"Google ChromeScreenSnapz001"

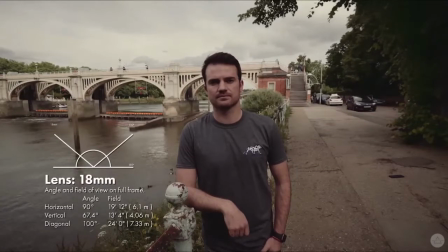You look at it all and you take it all in. 18mm, a nice wide angle.
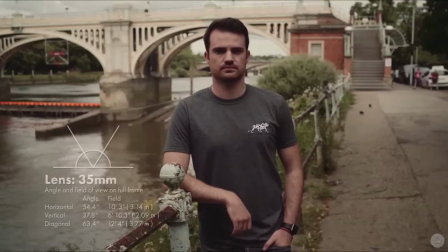And as we go on to a longer lens, we are narrowing our field of view. So we're seeing less of the lock. Julian is still the same in the frame, background is knocked out. He is becoming more important.
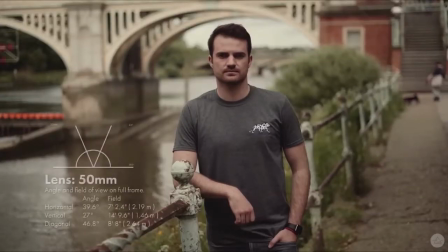And it's the same as we go tighter. 50mm, a narrower field of view. The background is continuing to get knocked out of focus and we're seeing a lot less of that.
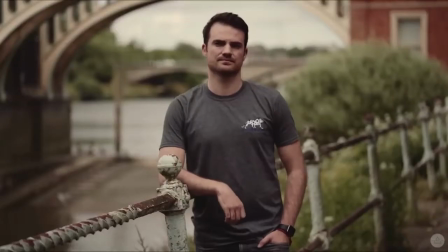And as we go on to a longer lens, we're starting to see what's behind the lock. We are pulling that background closer to Julian. We're starting to see the bridge.
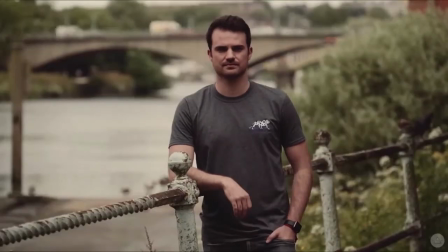And as we go on to a longer lens, we can now see the traffic on the bridge. Julian is still the same size in the frame. He is still important, but the whole frame has completely changed from the beginning one, which had the lock and him.
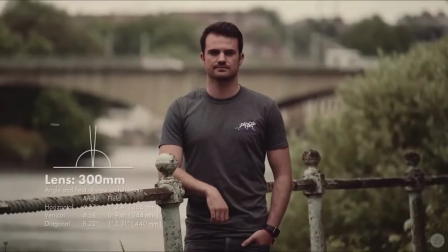And at 300mm, you can really pull that background close to Julian. It's a completely different shot. It tricks you into thinking they are much closer together.
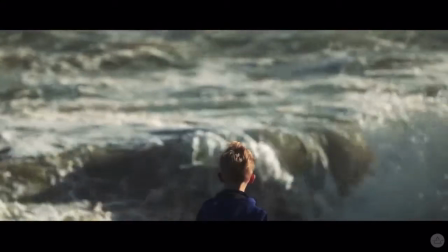Here's a great example of that down on Brighton Beach.
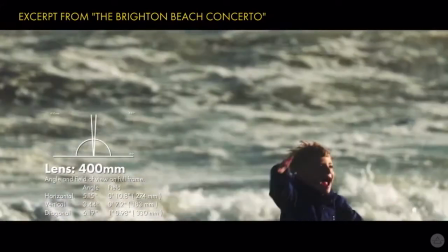This is at 400mm, and it looks like these kids are in imminent danger of being hit by this wave.
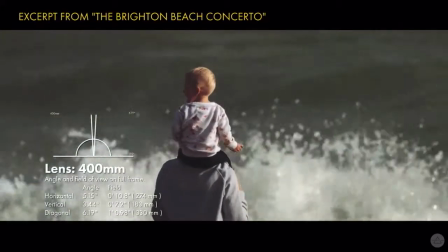But in reality, they're actually completely fine and not that close to it.
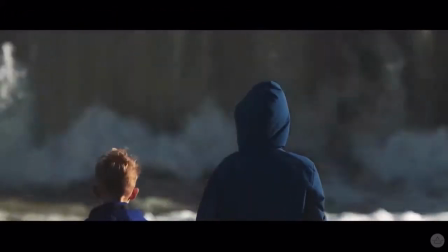It really is a dramatic effect, using a long lens to pull the background closer to a subject,
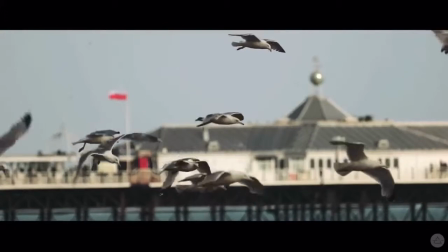something you can only do by using a longer focal length. You cannot do this with a standard field of view lens.
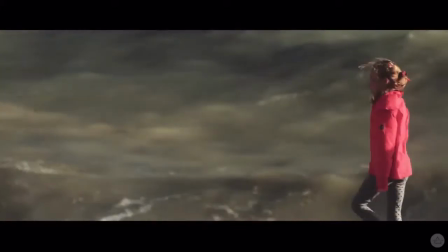This is why lenses and lens choices are so important.
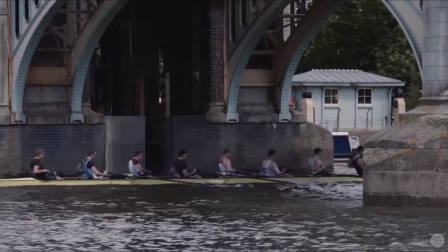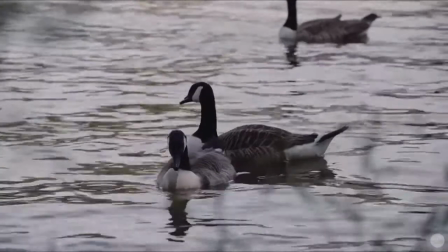Your choice of lens will also affect how a person's face will appear.
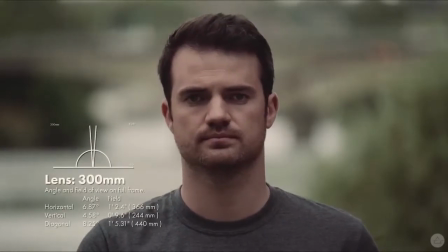So we're filming Julian on various lenses, from a long telephoto to a super wide,
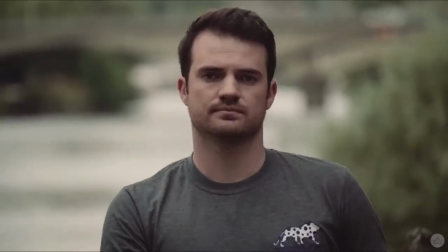and you'll see the changes in his face as we go wider and wider on our field of view.
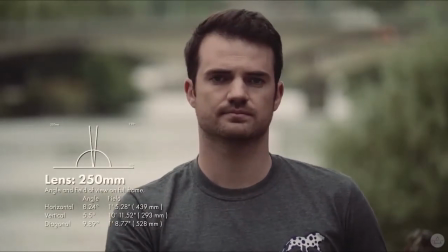On the telephoto lenses, they do look very similar.
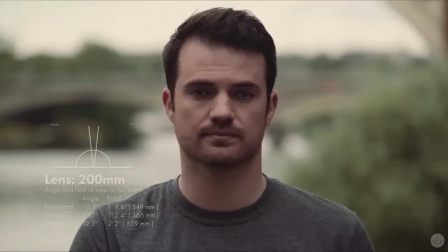He doesn't change that much, but his face is slightly broader and somewhat flatter.
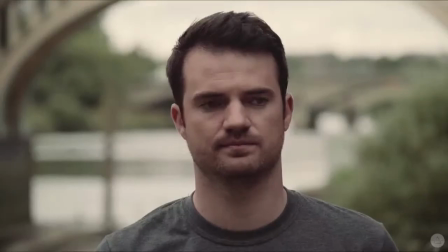As I just explained in the previous section, you are seeing that change in the background as well. So there is a double effect on that, both to the subject matter and to the background.
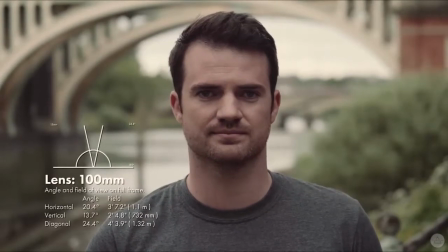It's when we get into the focal length range of around 50 to 90 millimeters, which is the portrait range.
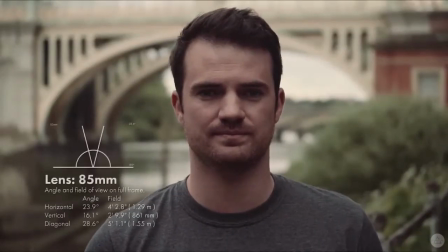This is the most natural and representative of what Julian looks like in real life.
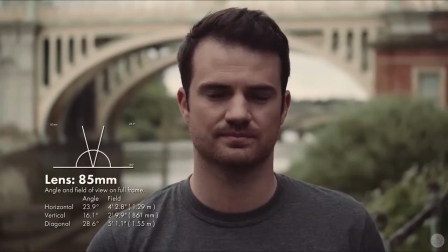Around 85 millimeters is pretty much him as I know him. 50 millimeters is also very similar.
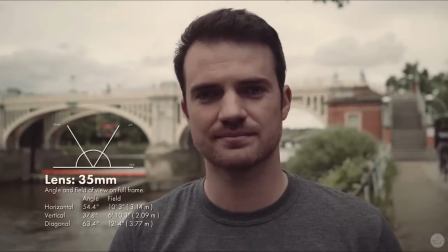When we start going wider, we start seeing an unnatural distortion of the face.
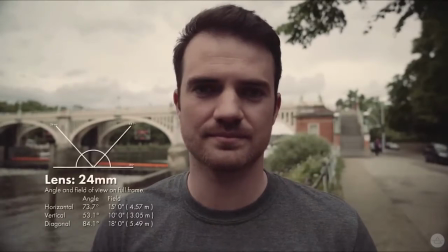It's not what he actually looks like, but the lens is making things look different.
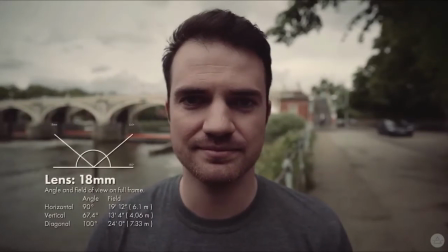His face is looking somewhat wider, his nose bigger. It's not as flattering.
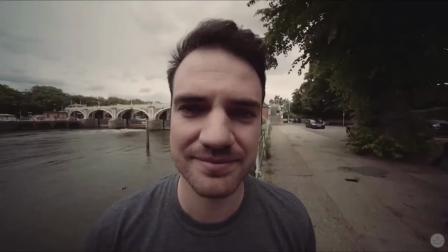So we get to the point where we go so insanely wide, he looks just completely bizarre.
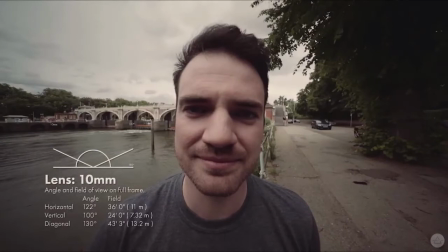Sorry, Julian.